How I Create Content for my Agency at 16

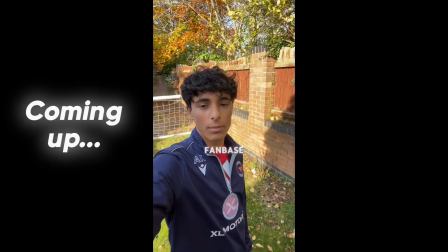YouTube isn't really about going viral, it's about building a loyal fan base. Iman Gadzhi does this perfectly by making the viewer feel free.
So there's three parts to my business content. There's long form content, short form content, and text-based content. So short form content is really easy. That's what I'll be talking about in this video. Long form content is a whole nother video, and I'm going to talk through how I make long form content, but it's going to be on my other channel. So check out Moocon Digital, which is my business channel, and it'll be nicely edited by my editor and stuff like that. It'll be a nice thumbnail, stuff like that. It might come out like next week, something like that. And then text-based content, I'll also show you how to do in this video, and I'll show you the workflow that I've got to create business content as a 16-year-old who has school, and how I repurpose content. So all I need is one idea, and I get two short form videos out of it, I get one long form video out of it, and I get 2 tweets out of it, 2 LinkedIn posts out of it, 2 stories out of it, Instagram stories out of it. So I'm going to show you that workflow right now. So first thing is, I've got a notes app on my phone called Content Ideas. So for example, let me just have a look right now. Okay, so I'm going to talk about making the viewer feel productive at the end of the video, at the end of a long form video, and how that makes loyal subscribers. So right now I'm going to script out the video, and I'm going to show you my script, and I'm going to talk you through why I've done what I've done in my script to make it more engaging and to make it go viral as well. Now I've written the script, now it's time for me to record the content, and all I do is I download an app called Teleprompter. On iPhone, just get an app called Teleprompter, and all you can do is copy and paste the script into Teleprompter and walk around holding the phone up like this and just speak into the camera. Make sure your eyes are on the second line. So you know the grid. There's one line here, probably. There's one line here. Make sure your eyes are on this second line. I've got the grid enabled on my phone, that's why I can see it. And like the 2 lines are right here. Right there. So yeah, make sure this one here, and then when you're holding it vertically, make sure it's on the second line.
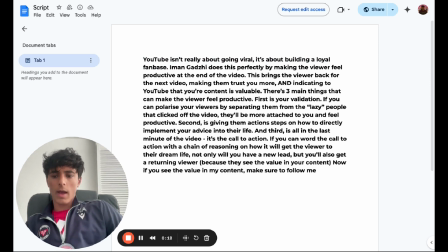So this is a script I quickly wrote. It took me about 6 or 7 minutes. And the main point of this script is about making the viewer feel productive.
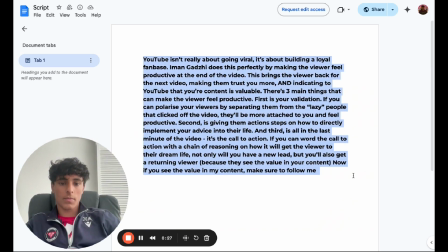So this is the whole script. Just have a quick read of it. So it's about making the viewer feel productive at the end of the video.
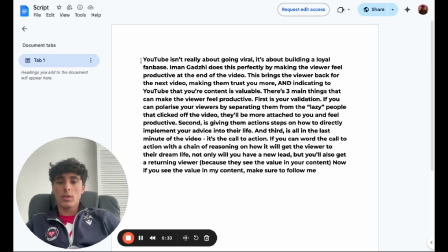Now, I'm going to talk you through why I did what I did. So first thing, YouTube isn't really about going viral. This is like a catchy sentence, and imagine your whole life you thought about YouTube is about going viral, and you're thinking about, okay, I want to go viral on YouTube, I want to go viral, and all of a sudden a kid is telling you YouTube isn't really about going viral.
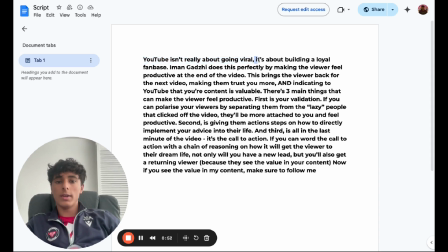You're going to watch it, and straight away, instead of hiding what I'm going to say, I say it's about building a loyal fan base. Because some people that say YouTube isn't really about going viral, instead it's about this one key hidden thing that Iman Gadzhi uses.
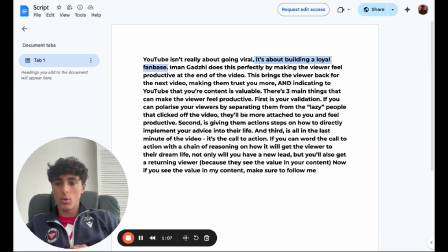That's what many other people do, but I know that that just doesn't work, especially if I'm targeting rich people. They just don't have the time to watch that. So I say it's about building a loyal fan base, straight up. Iman Gadzhi does this perfectly. This is when I name drop, always name drop, because right now I have no credibility.
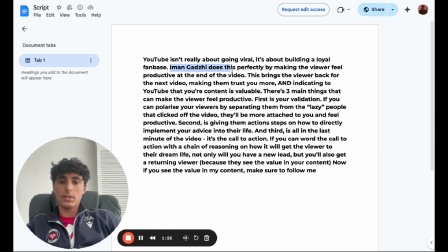They don't know who I am. But when I mention Iman Gadzhi does this perfectly, he'll be like, okay, cool. Let him explain more about building a loyal fan base by making the viewer feel productive at the end of the video. Again, I've just given them the value. I'm not wasting time. I'm not trying to build up suspense, because there is no point of that.
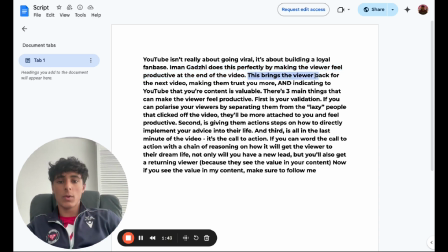I'm just straight up telling them what it is, and now I explain it. This brings the viewer back for the next video, making them trust you and indicating to YouTube that your content is valuable. Now, this sentence, now you see how much work goes into this stuff. This is why people pay me to make them scripts. So this sentence right now is promising what the viewer will get.
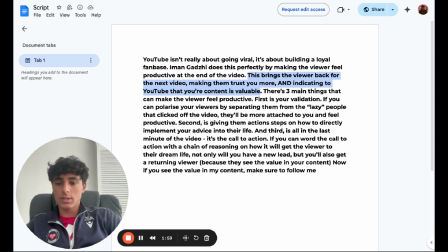Indirectly, it's saying to the viewer that indirectly, it's saying to the rich person that's watching my video that if they watch my video, they're also going to get their viewers to trust them more, and indicate to YouTube that their content is more valuable, and like make money because their viewers are like becoming loyal and blah blah blah.